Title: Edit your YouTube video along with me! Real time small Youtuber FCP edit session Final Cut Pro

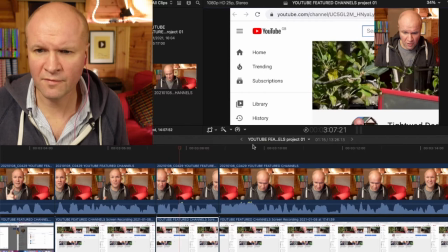699s
I wonder if I should move it across I might move it across I
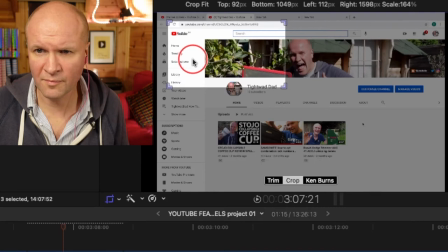704s
think if I hold down command while I'm moving it you it allows you to move it more smoothly done I'm going to go full frame on me so it was me going full frame I'm gonna fill the frame with
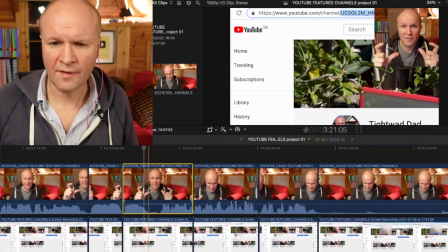720s
this shot to hide the jumpy join if I highlight this I'm gonna take off the crop
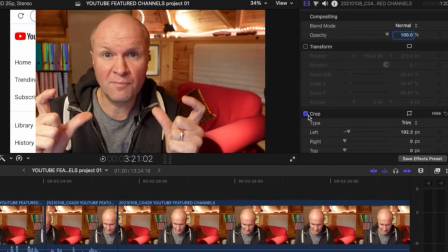726s
so I'm gonna untick transform and crop and you can see that I've removed the crop so I'm going to fill the picture.
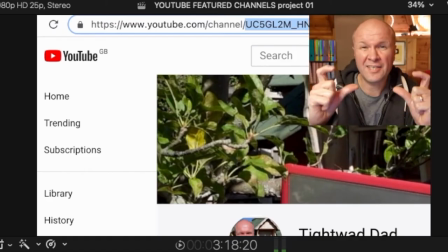733s
I'll play it through and you can see what it looks like.
A unique URL name for the channel. This is what the channel's actually got there.
It just helps the viewer feel like I'm I'm here for you rather than blathering away over a screen recording.
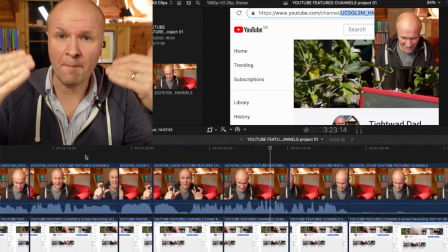748s
The reason I chose to cut there to come back to the screen recording was have a look at my face.
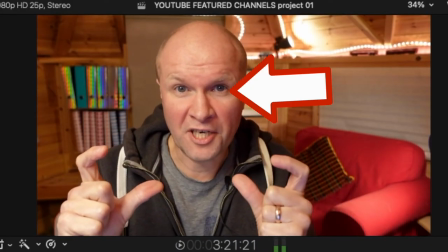754s There's a name for the channel.
There. Can you see that I blinked there?
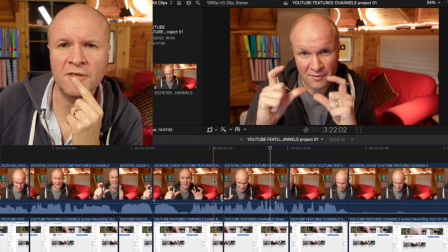759s
Let me show you again.
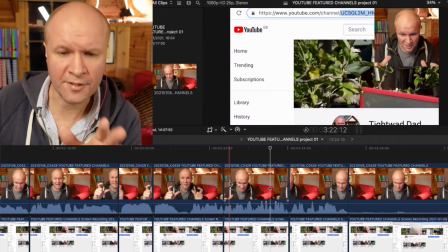765s
I blinked before I looked down. There's a theory of cutting on the blink and basically when we're talking we provide little edit points when we blink. It's when we give chunks of information or when we're taking in chunks of information. It's almost like our brain shutting everything down parking it in our brains and then opening our eyes again.
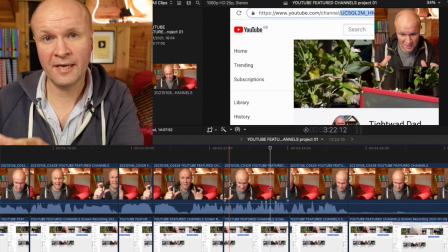785s
Bizarrely if you ever want to know how to time when is the right point to edit yourself your eyes blink at the the right moment your eyes give you the the clue so if you watch that while you're editing these little blinks that you're doing subconsciously without even realizing it they're providing all the edit points that an edited video is actually trying to recreate.
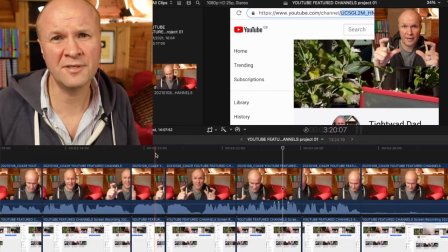810s
It's one of the best theories I've been given about editing.
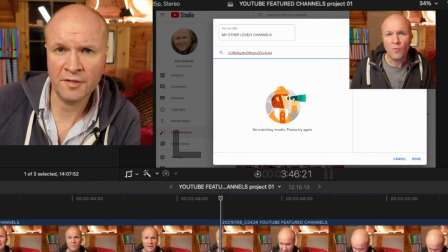815s
Now here we have a problem because the thing that I'm talking about on screen recording is actually hidden by me, by my box.
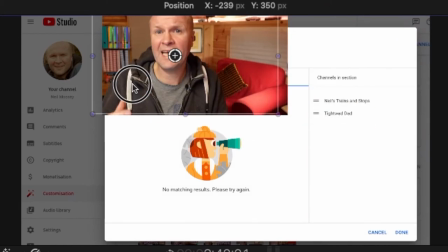823s
Let's start it here. So I'm going to move that over to here and I'm going to crop the right hand side of my box.
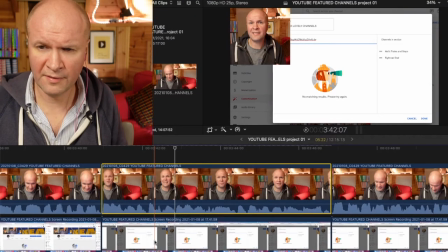834s
And now I'm obscuring the left hand side of the screen. So I'll probably resize this screen recording to go crop.
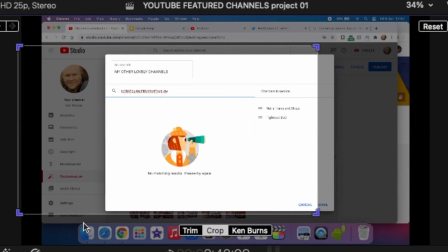844s
Let's make it bigger.
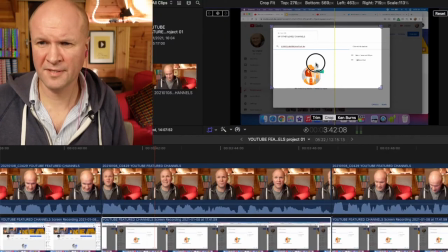849s
I don't really like doing this, but I might have to move my box to the middle. I really don't like putting my box at the bottom of the screen.
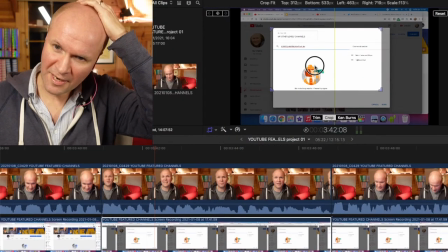857s
It's like it diminishes my own authority on my own channel.
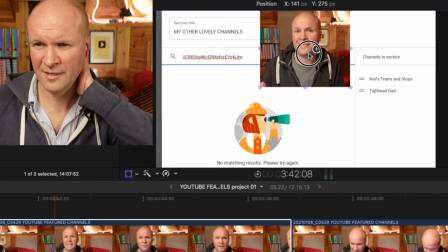864s
Let's put it to there. It doesn't look right, but at least you get to see everything we need to see.
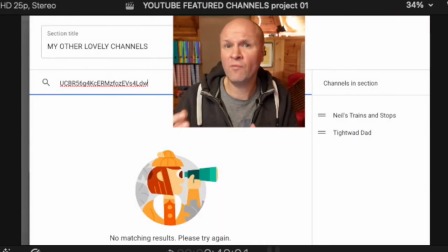869s Ikea dad there are no matching results basically it won't link to channels that don't have any videos on them yet.
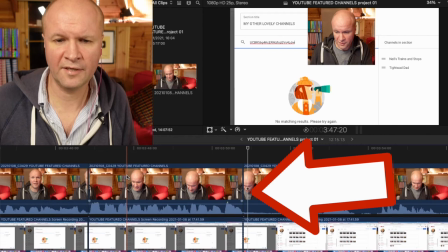876s
When you found all the channels I'm going to do something different here so what I'm going to do now is detach the audio so
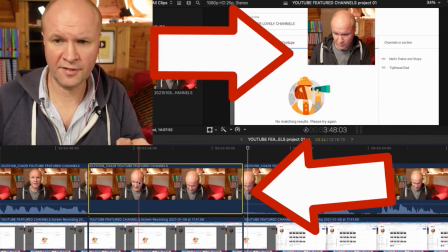885s
it means that when I turn off my vision I'm going to hit the letter V to turn off my video so we can still hear me talking.
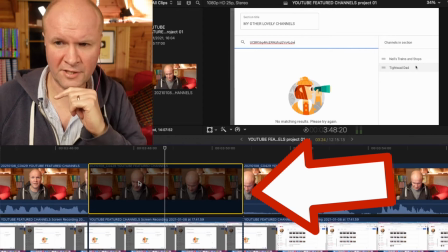893s
You want to which wouldn't have happened if I hadn't detached the audio and we'll just go big on the screen recording.
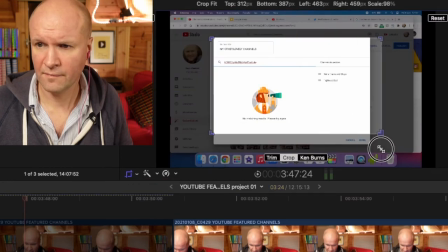899s
So if I resize this, I want to see the done there.
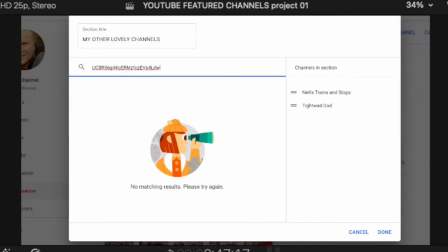908s
Center it.
It doesn't go on them yet. When you've found all the channels that you want to link to, just go down to done.
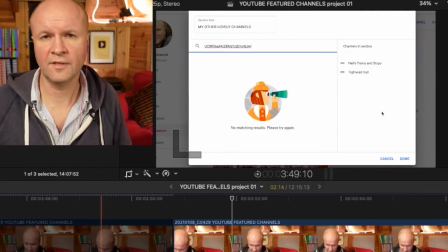917s
So about here, I'm going to cut close to the word done yet.
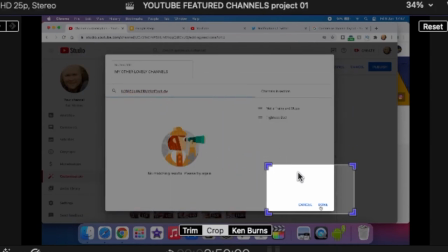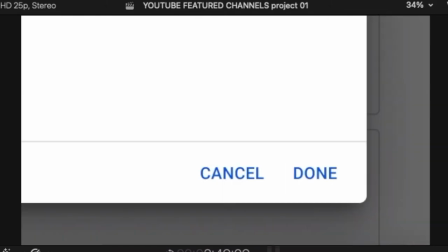929s When you've found all the channels that you want to link to, just go down to done.
I quite like that!
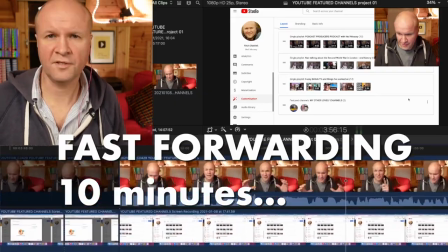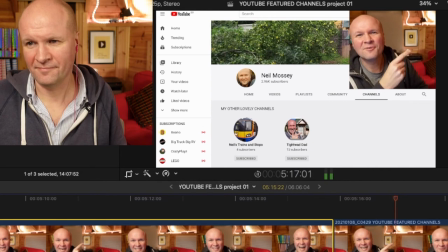940s And right here right now is what YouTube thinks you should be watching next.
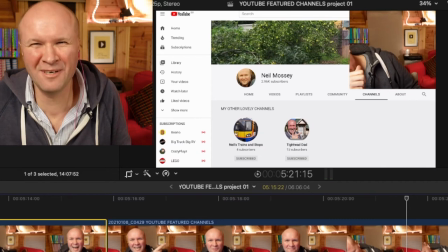947s
That's my stomach!